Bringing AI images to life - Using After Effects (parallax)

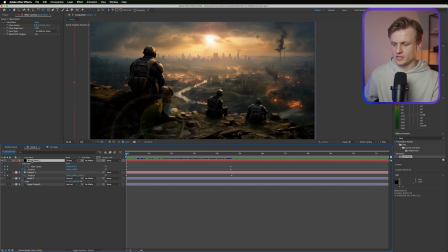(8:17)
We can, of course, decrease the flare brightness, or we can just press T for transparency and just turn down the layer a bit. Not too much. And of course, I can also adjust the position so it's less noticeable. For example, maybe a bit in the middle. Go back to our lens flare, making sure that that's on the right point.
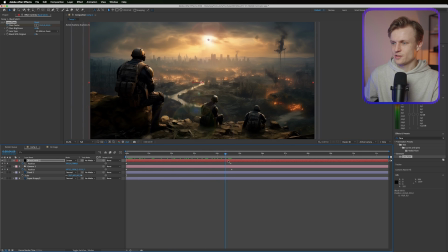(8:35)
And then let's see what this looks like. And that adds some depth to the image. I have a variety of footage downloaded.
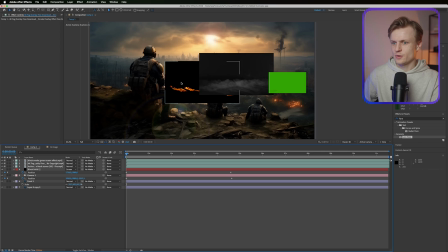(8:42)
And again, you can download these in the assets pack down below. It's free. And we can just click on the layer, change the blending mode to screen.
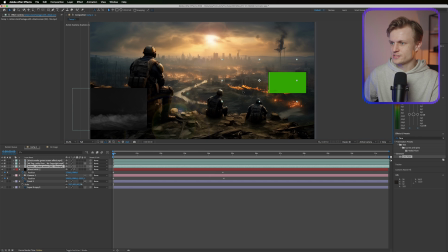(8:48)
Now, of course, we need to make this 3D too, so it sticks with the layers. Maybe align it a bit.
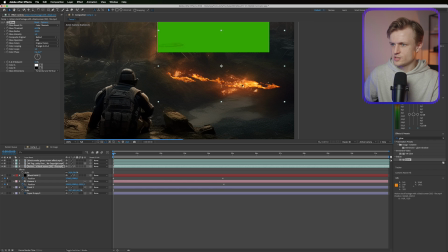(8:54)
Maybe we'll add a glow to it. Just basically trying to make sure that it blends in a bit. Maybe decrease the opacity a bit so it's not as noticeable.
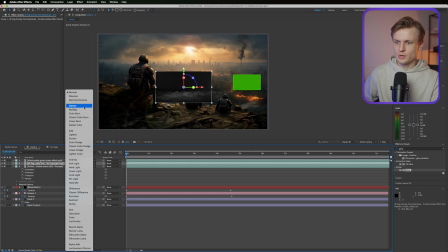(9:03)
For the smoke layer, it's exactly the same, except what we do now is we go to screen again, but we need to make sure that this is also on the front.
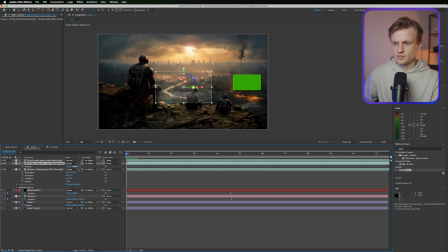(9:11)
So we go to our front element, we press P, and I'm just gonna copy over this position value.
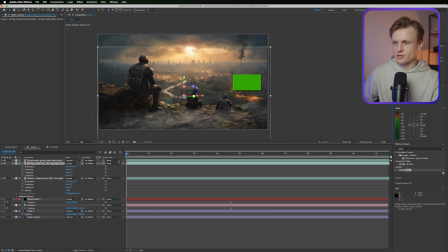(9:17)
And of course, we need to scale it a bit. Maybe you can even mask it a bit how you like it. Maybe rotate it a bit on the Z-axis.
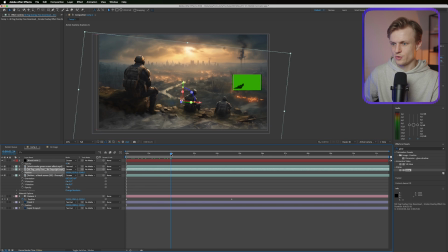(9:25)
I think we can even move it a bit more to the front, so there's really depth to it, and maybe decrease the opacity a bit. And then our black smoke, I want to use that on the top right layer.
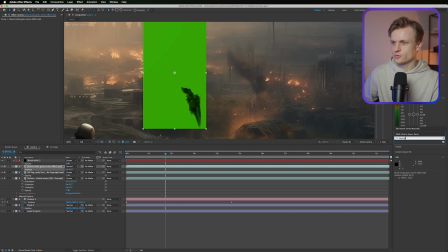(9:36)
Now, this is also quite easy, except this is a green screen and we can just use the key light feature for this. Keylight is a really good built-in plugin by After Effects that we can just use for basically keying out any green screen.
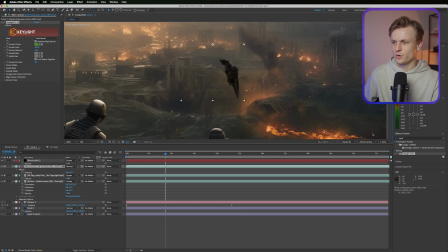(9:50)
So we'll just click this, and as you can see, it works really well. Maybe we have to deform it a bit.
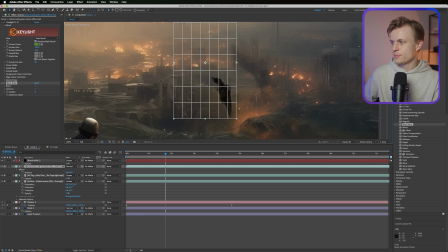(9:54)
The best way to do this, in my opinion, is Mesh Warp. Mesh Warp just creates a grid, and as you can see, I think it's quite straight on the bottom, which I don't really like. So we can just move this out a bit, for example, and move the other points too. So it's basically a bit more like real smoke, that it comes from one point.
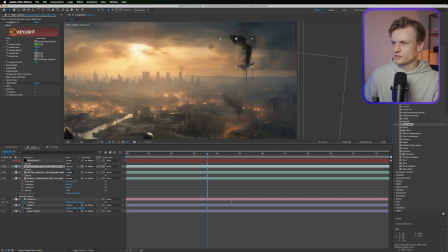(10:13)
And I decrease the opacity a bit, and I'm just gonna move it over, see what it looks like. And I think on top of this layer, it looks really cool.
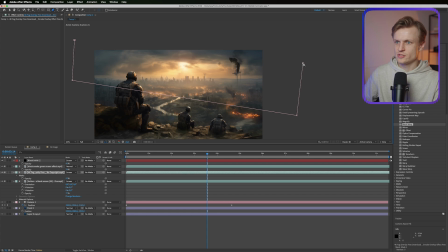(10:20)
You do see the edge of the fog layer. And to get rid of that, I'll just use a pen tool and a mask like this. I'm gonna go into my mask, invert it, press F for feather, feather it out, press save.
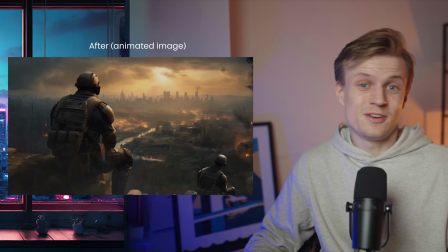(10:33)
And then you get something like this. As you can see, it's a really cool effect. You can use this on any AI image where there's some foreground and background layers. I'm looking forward to see what you guys make of it. If you made something, do post it in our free Discord community. Again, check the link in the description down below. Don't forget to subscribe and leave a comment of what you want to see next. And I'll see you next time. Bye.